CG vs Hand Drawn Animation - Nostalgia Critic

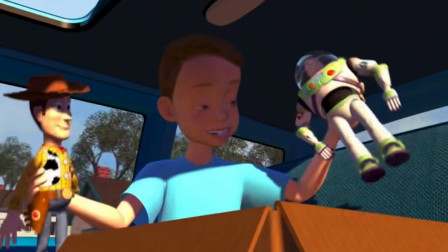[4:43]
But if you turn a 3D character like, say, Andy into a 2D character, it would look pretty awkward.
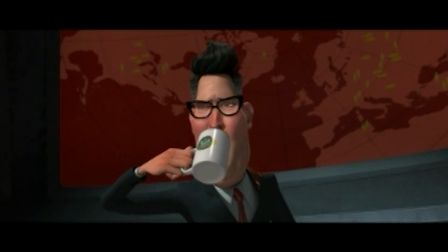[4:49]
The quick simplicity of the drawn line wasn't there, so it couldn't really cross mediums.
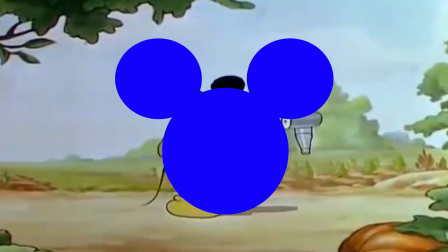[4:54]
You can take 3 circles lined up a certain way and know that's Mickey Mouse. It's that kind of clever simplicity CG just didn't have.
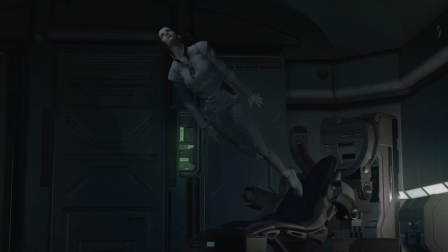[5:01]
If anything, they were focusing on being more realistic, and within a few years, they would often look dated.
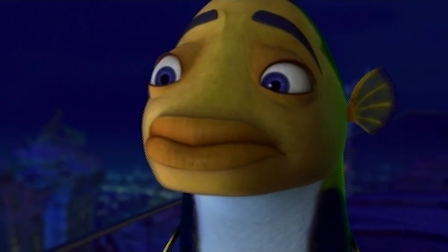[5:07]
So, unless this hurdle was jumped, CG would never wipe out hand-drawn. Well, fuck again. The Incredibles made a breakthrough that, in my opinion, isn't talked about nearly enough, but is still hugely influential.
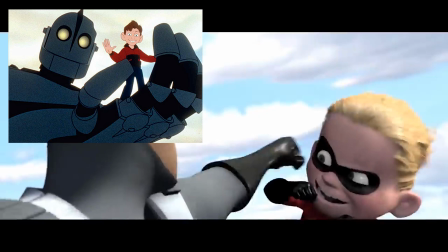[5:18]
You see, its director, Brad Bird, did hand-drawn animation first, and he figured out how to turn his 2D drawings into 3D models.
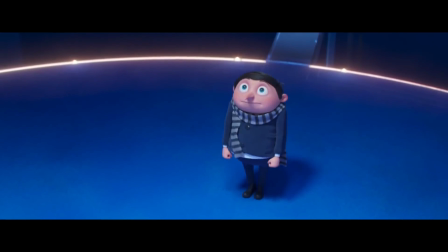[5:26]
After that, most smart animated films design their characters so that they can look good in both 3D and 2D. To make things worse, Disney's hand-drawn studio, the leading animation studio at the time, was not turning out the hits they used to.
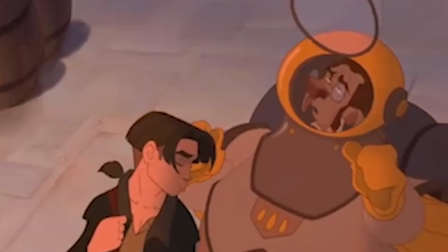[5:39]
The audience for 2D cinematic films just wasn't as prominent anymore, and most of their efforts were going into straight-to-video releases.
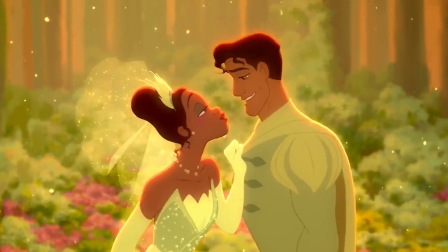[5:47]
Why see a Disney princess that looks good but less realistic when you can see a Disney princess that looks good and more realistic?
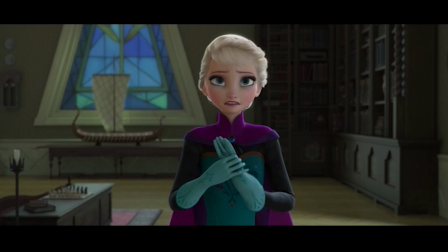[5:54]
Don't get me wrong, this wouldn't fool anybody that this is a real person, but it certainly looks more three-dimensional than a beautiful but still flat drawing. The art form that once combined both 2D and 3D animation was now giving all its focus to 3D and shutting down most 2D studios,
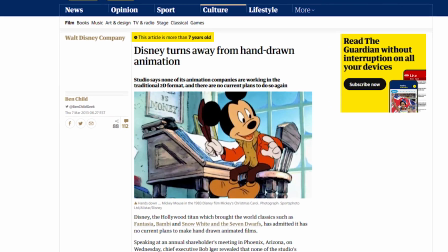[6:11]
including Disney.
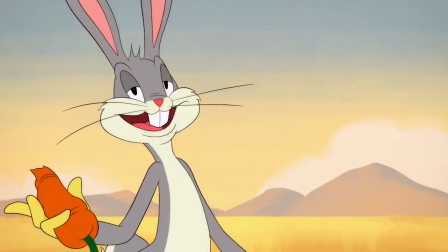[6:13]
2D still pops up in many places, particularly on television, but 9 out of 10 times they're in an industry where CG is massively dominant. One of the places they still do mix half and half, though, is Japan.
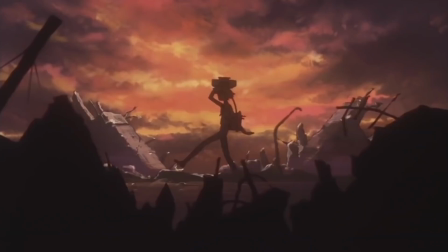[6:25]
While there's more than enough 3D animation there too, there's still countless anime being created every day,
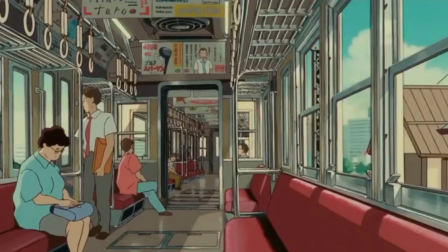[6:31]
often utilizing both line work and computer technology.
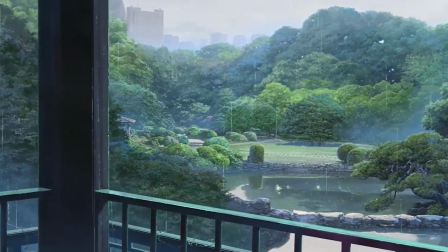[6:35]
Could it be they had more time to accept hand-drawn for the variety of genres it offered as opposed to just family-friendly?
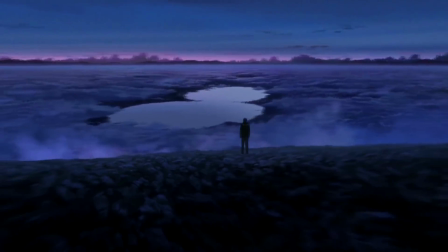[6:41]
Could it be the constant exposure made them appreciate the simple line just as much as complicated technology?
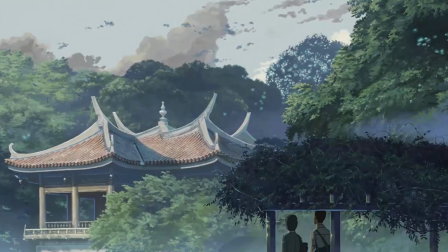[6:47]
We can't say for sure. But whatever the reason, it's still alive and well, while in many other countries, particularly America, it continues to fade. Even when you do see something that looks 2D, it's usually over a 3D model.
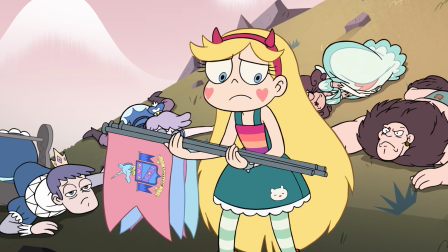[7:01]
Only once in a while do you see frame-by-frame drawings used to create life.
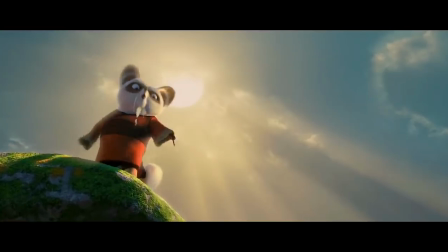[7:06]
So, is this the better way?
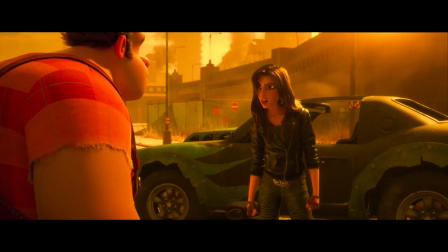[7:08]
Does it make sense to put more effort into animation that looks more realistic and three-dimensional than animation that looks more simple and flat? It's complicated.
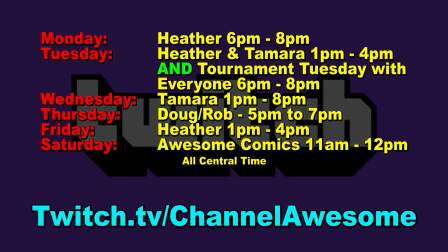[7:31]
Don't forget to check us out on Twitch, playing some games, telling some jokes, and overall just having a good time. Hope to see you there.
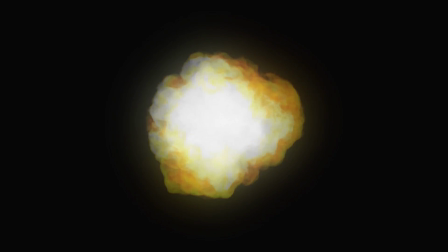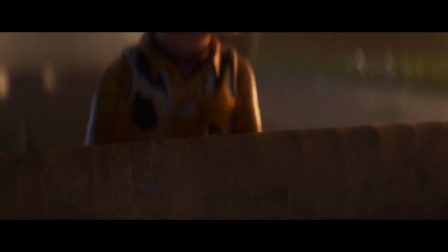[7:46]
So while CG certainly won out between these two types of animation, we naturally have to look at their pros and cons.
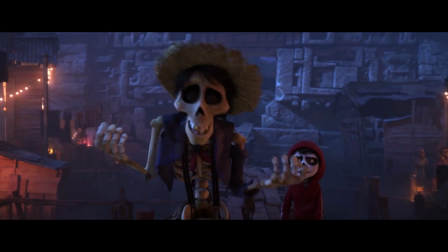[7:52]
Both of them have created masterpieces of cinema while others have sinned. But what are the unique strengths and weaknesses of each art form? Alright, let's start with what CG has that hand-drawn doesn't.
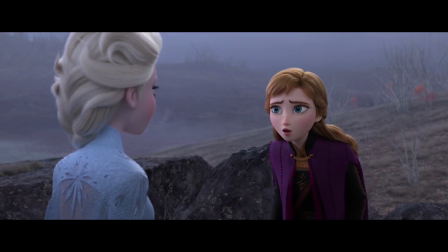[8:04]
Too soon. On top of being more realistic, like I've said before, CG is wonderful at making breathtaking landscapes.
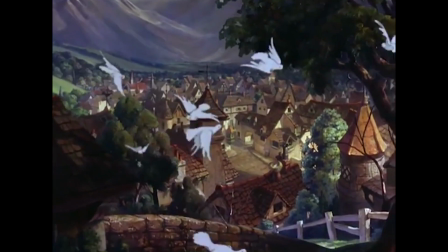[8:12]
Make no mistake, hand-drawn has created some amazing backgrounds, even utilizing amazing technological breakthroughs to achieve them.
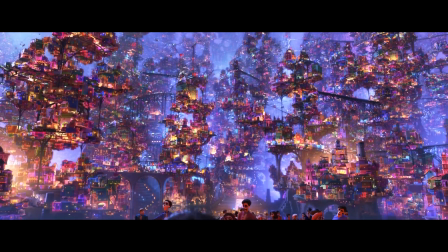[8:20]
But however much detail hand-drawn can create, CG can almost always add more.
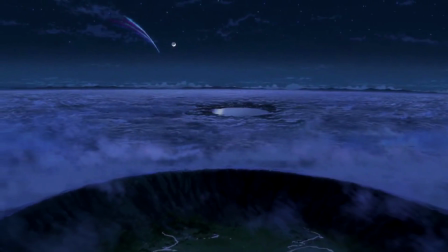[8:25]
I know a lot of it depends on the style, and yes, we'll get to that in a bit, but most animation wants the backgrounds to look nice and detailed,
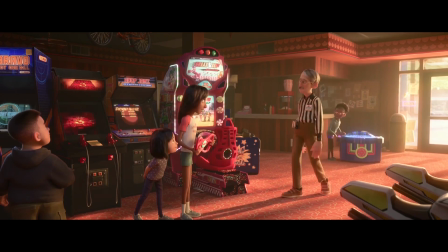[8:33]
but not distracting, and CG is good at adding a lot of detail without taking away from the focus of the foreground. With that said, the characters in the foreground also have a ton of detail.
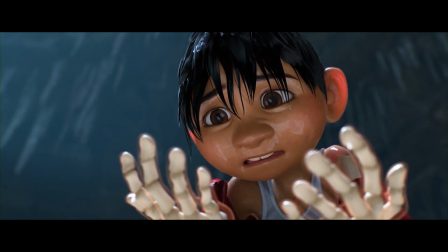[8:44]
I'm always amazed at the freckles, the hairs, even the pores you can see on a character in CGI.